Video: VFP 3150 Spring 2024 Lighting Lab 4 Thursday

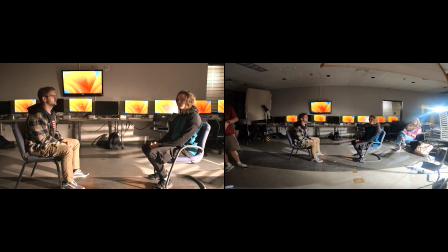All right, let's turn everything back on. We have got about 10 minutes before we have to pack up, or a little less than that, maybe 5 minutes, Kai, would you say?
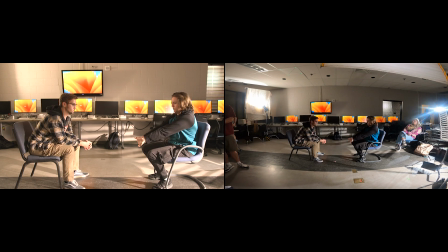It's the same time as the pack up, yeah. Okay. What would you guys want to do to change it? I gotta admit to you, I would never light something this way, but I would never shoot anything in this room.
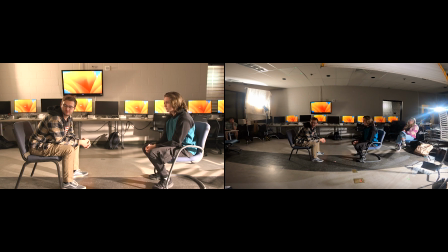I think one of the advantages of being in this room is how crappy the room is and how much we have to work around. Anybody? Would you get mad if I shot my final short film in this room?
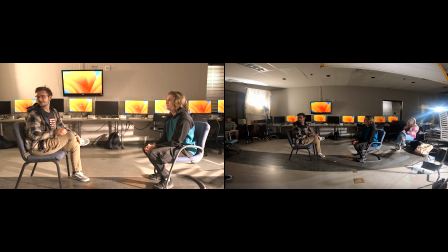No. Look, here's the deal. What works best in this room are those lights. And the reason is this room feels like those lights. It doesn't feel like this light. Right?
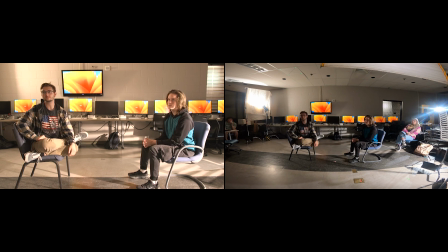If you're going to shoot something in this room, you're going to want it to feel a certain way, and more than likely the way you want it to feel is the way it looks when it's lit by fluorescent lights. Turn the fluorescent lights on.
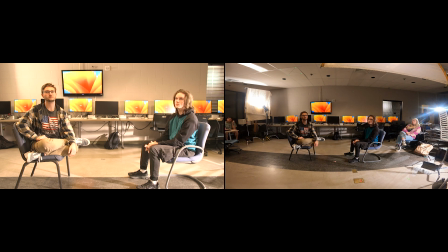Now I have had people shoot in this room. Let's do this. Let's kill all of our lights. Saving.
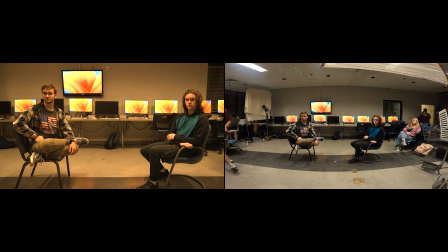Okay. Now, it does feel warm because we've got it warmed up. Let's take it to where it ought to be for fluorescent light, which is usually, God, I cannot see a thing, usually around 4,000.
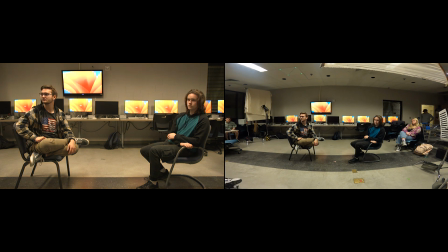See what that does for us. What about those lights? Yeah, I'm going to do that in a second. So if you're shooting in a room that looks like this, you're shooting a cinder blocks with basically no windows, it kind of makes sense that it looks like that, right?
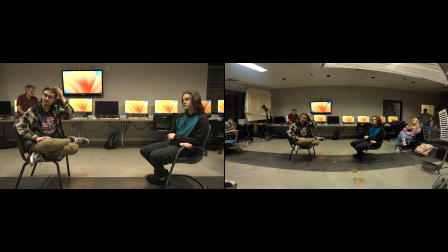It can also make sense that it looks like this. So turn on the recessed lights, which are the two sliders. That's one set. There's the other set. Now turn off the fluorescents.
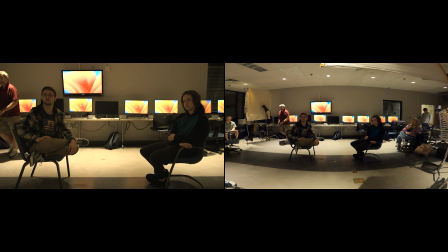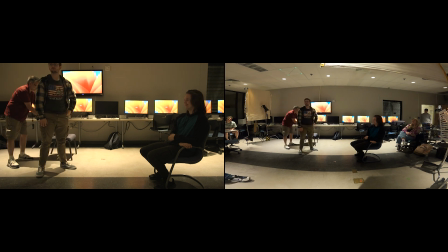Actually, stand up for a second. All right, sit down right here.
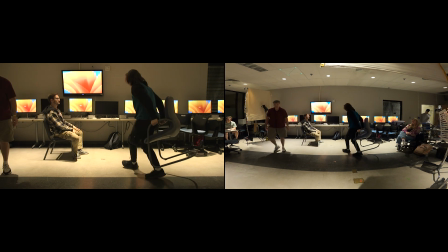And Hayden, get opposite him. Yeah. Hey, buddy. Buddy?
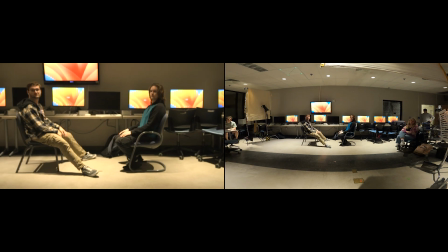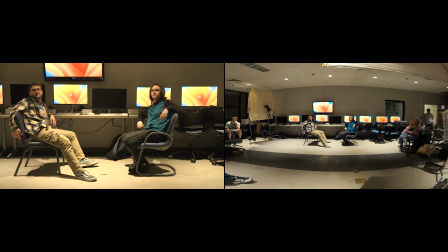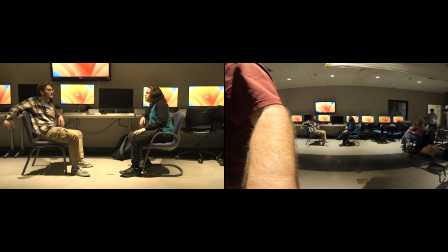Now again, I wouldn't call this high key, I wouldn't call this inviting, I wouldn't call this warm.
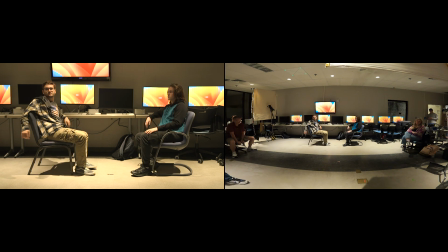It doesn't look wrong for this room. Right? So instead of the sort of flood of fluorescence, we've got these very specific. In fact, Hayden, do me a favor. Find let's see. Slide back until you're right under that light, and I'm going to reframe.
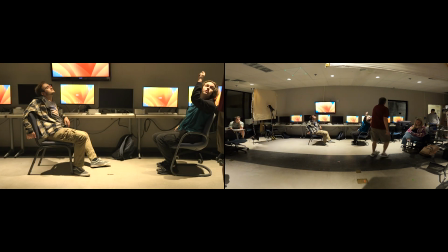So you're right under this one. So come back to about here. Yeah. Okay, right there.
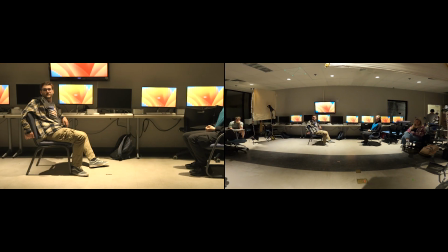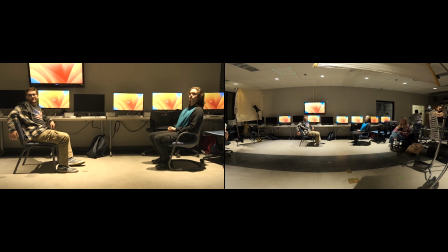Somebody was one Godfather lighting, pretty much close to it right now, right? We've basically got people sitting under spotlights.
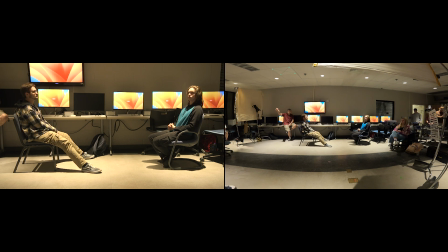So what you've got is the flood of fluorescence, or you have got the spot of these recessed lights. It's two different moods, but both of these moods feel right for this kind of space.